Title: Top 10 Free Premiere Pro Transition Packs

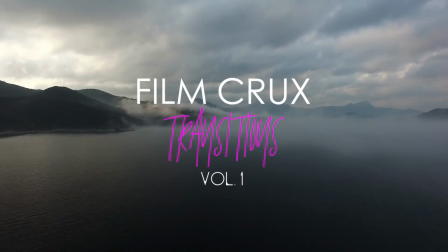(4:08)
At number four, Film Crux is offering 24 free transitions from their website.
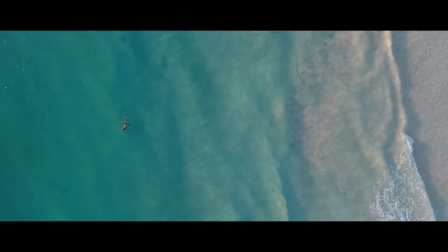(4:12)
They have some great dynamic zooming transitions that work well for some of those epic drone shots which we all love to use but regularly struggle to make them work. And number three we're shouting out ourselves here it's the Track Matte Transitions Pack.
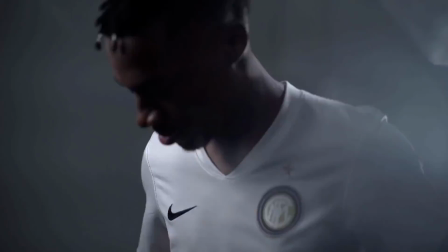(4:24)
We've put together a pack of some great alpha masks you can use to transition between your clips to keep the energy up.
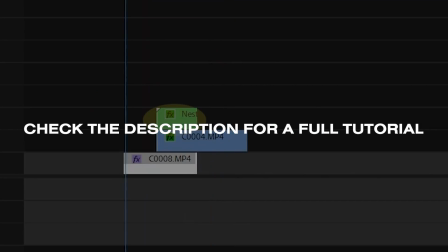(4:30)
For a full example of how to use these assets you can catch our tutorial linked below. And number two we've got another entry from StoryZM which is the Video Grid Wall.
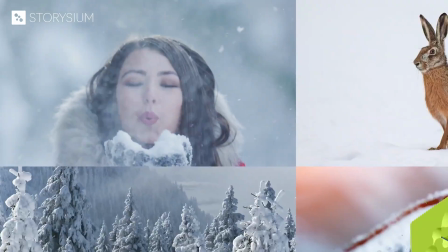(4:37)
This transition is a great way to tease multiple parts of your story be that stills or video clips which is a great way to keep your audience engaged
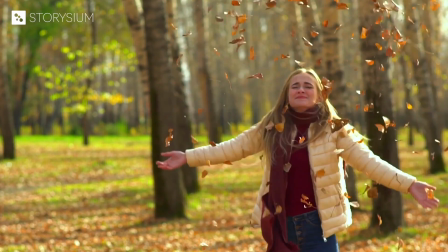(4:45)
when application use could be working for clients who want to show off a product from multiple angles alternatively it works if you're looking to show the same place at different times of the year like maybe a video showing off your airbnb and our number one is a transition pack from color grading central they're
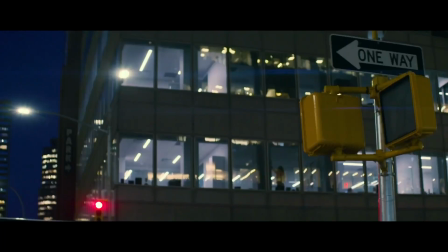(5:00)
offering a free pack of really great cinematic transitions including pan tilt zoom shake and even some chromatic aberration simulations and some out of focus
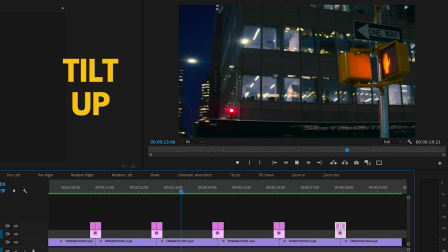(5:09)
distortion usually only found achievable in camera these transitions come in the form of adjustment layers so
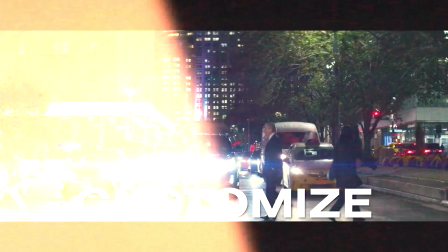(5:15)
they're super easy to control and very easy to customize all right secret message for everybody who got to this point in the video leave your nickname and your hometown in the comments below peace